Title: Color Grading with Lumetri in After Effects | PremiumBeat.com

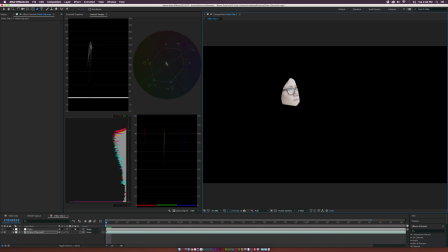And with this selected, we can see that the information is being brought over 80 IRE to about almost 90. And a good rule of thumb when you're color correcting skin tones is that you don't really want the highlight information to go above 70 IRE.
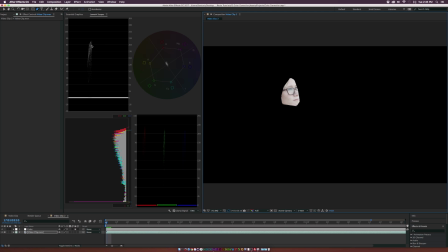And right now we are above 80, so that's not good. So we're gonna go ahead and bring this down and work on this by a touch.
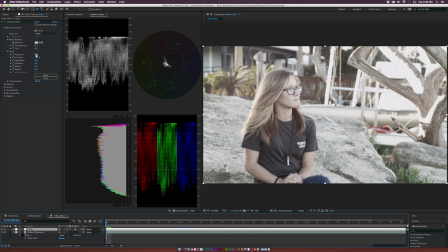So go ahead and set the mask to none and we'll go to the exposure and we'll go ahead and set this down by a touch, maybe like negative 0.7.
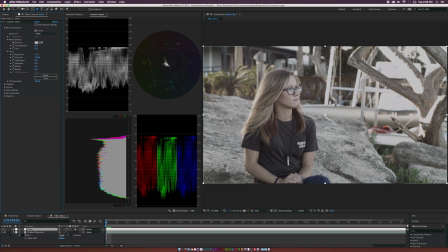So that should bring it down by a touch. Let's go ahead and remeasure this and see what we have.
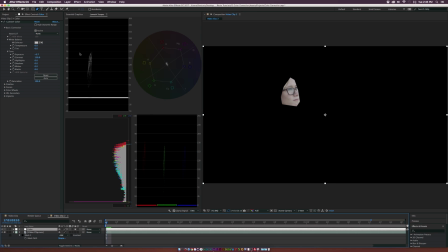As you can see that we have majority of our information between 70 and 50 IRE, which is pretty good. And we have natural looking skin tones. So let's go ahead and set this to none for now. So let's go to the saturation.
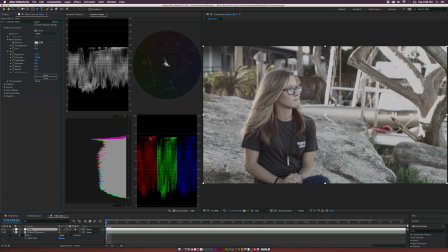And when we adjust this, take a look at the RGB parade and the vectorscope. So let's go ahead and set this up to 240. and you see this information really popped out. We have a lot of reds and, you know, a good amount of yellows. So that's looking cool. And this is a sunset shot, so maybe we can make this a little bit more yellow.
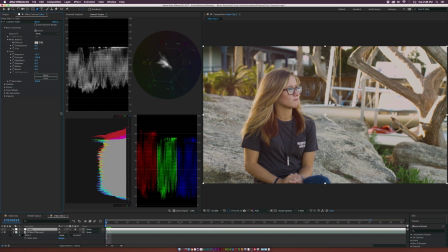Maybe go to the temperature and set this down to 6. And it should make it a little bit more warm. And you see the reds are definitely a little bit stronger. So right now we're on the right track. We're in a good ballpark. But let's go ahead and go to the creative tab. And we have a few more parameters in here that we can really play with. And let's go to the vibrance and maybe set this up to like 50.
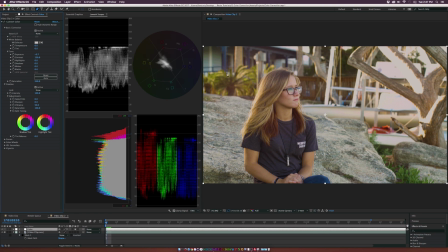And this should help, you know, pop some of the, you know, smaller colors in the background here and make it look feel like more like a sunset shot. And we're going to continue to work on this. So now we have some nice contrast and we have some nice chroma in here. Let's go ahead and start manipulating the chroma and really dialing in this look.
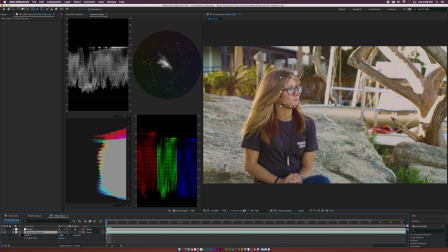So one thing I want to take another look at is if we turn this mask back on and look at our actress's face, we can see that her, you know, her skin is pretty good.
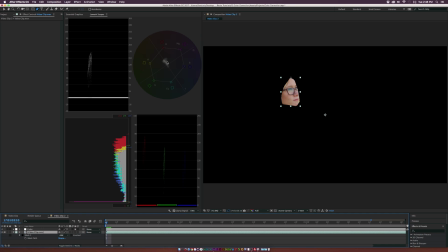You know, I mean, this is about the skin tone line here and where the information should be laying. Like if you have this information all the way pointing to greens, you're not going to have natural looking skin tones. So around this line right here is basically where you want the skin tone information to be.
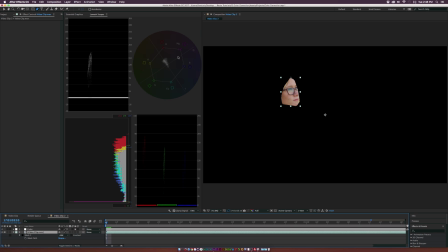You definitely don't want it to be over in the magenta area, or you're going to really start playing around with people's skin tones and making it look unnatural. So keep that in mind when you're color correcting for skin tones. So let's go ahead and start dialing in our look.
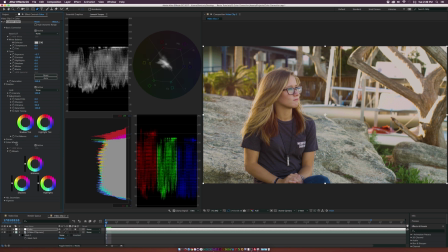And we can do this with the color wheels. However, I don't like using the same color wheel effect in the same Lumetri color effect just in case I need to undo everything or just kind of reset it. And there's not really a good way to reset this. So what I suggest doing is close up this Lumetri color, go back up to effect, color correction, and add Lumetri color again.
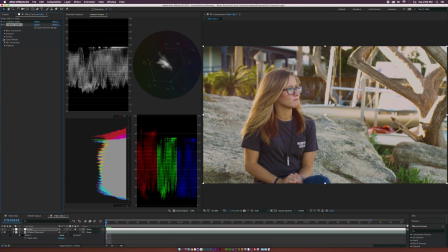This way, if we make any mistakes in the color wheels, we can just reset it and start from scratch. Whereas if we reset the entire Lumetri color effect, it resets everything else that we did. We don't want that. So for the shadows, let's go ahead and dial this into the blues by a touch. And let's go to the midtones, dial it to the greens.
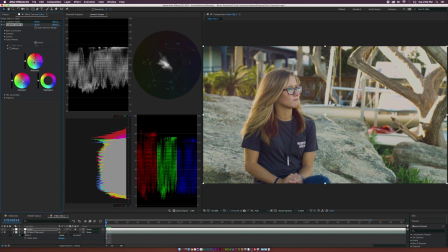And I highly encourage you guys to not exactly copy these settings. Of course, every clip is going to be different. And I encourage you guys to develop your own style. You know, a lot of people might not like what I'm doing here. But of course, this is part of having your style and having your taste. So keep that in mind. And for the highlights, let's go ahead and move this up to the oranges by a touch.
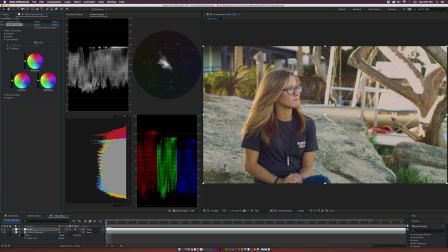And this should help our image just out by a little bit and create a little bit more of a style. So we'll go ahead and turn this off real fast, see what we did. So it kind of cooled it down by a little bit, but also retained some of that warmer information in the highlights and help push the skin tones a little bit away from the reds by a touch.
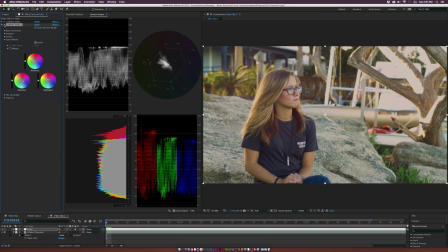So that's what we have. And it looks really nice. I like it. Other people might not. Just keep that in mind. And also one other thing before we keep moving on here, that if you're new to color correction, keep in mind that what you're color correcting on your screen is going to look completely different from someone else who's using a different display.
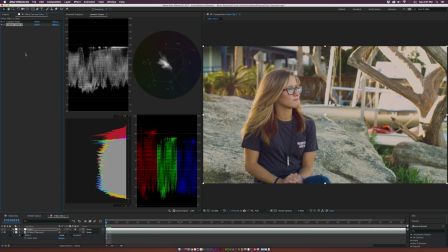So if you're on an iMac like I am, this is going to look different than someone who's watching your video on a TV. So just keep that in mind that even though it looks good on your monitor, you got to use these scopes to make sure that everything is following the rules and you're not creating something that's going to look horrible on another display.
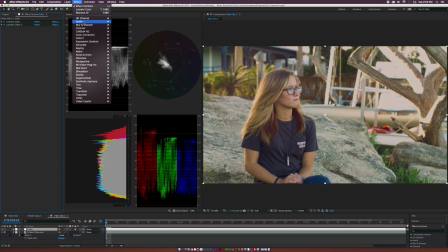So let's go ahead and explore a few other effects here. Let's go to Effect, Color Correction, and let's add the Color Balance effect.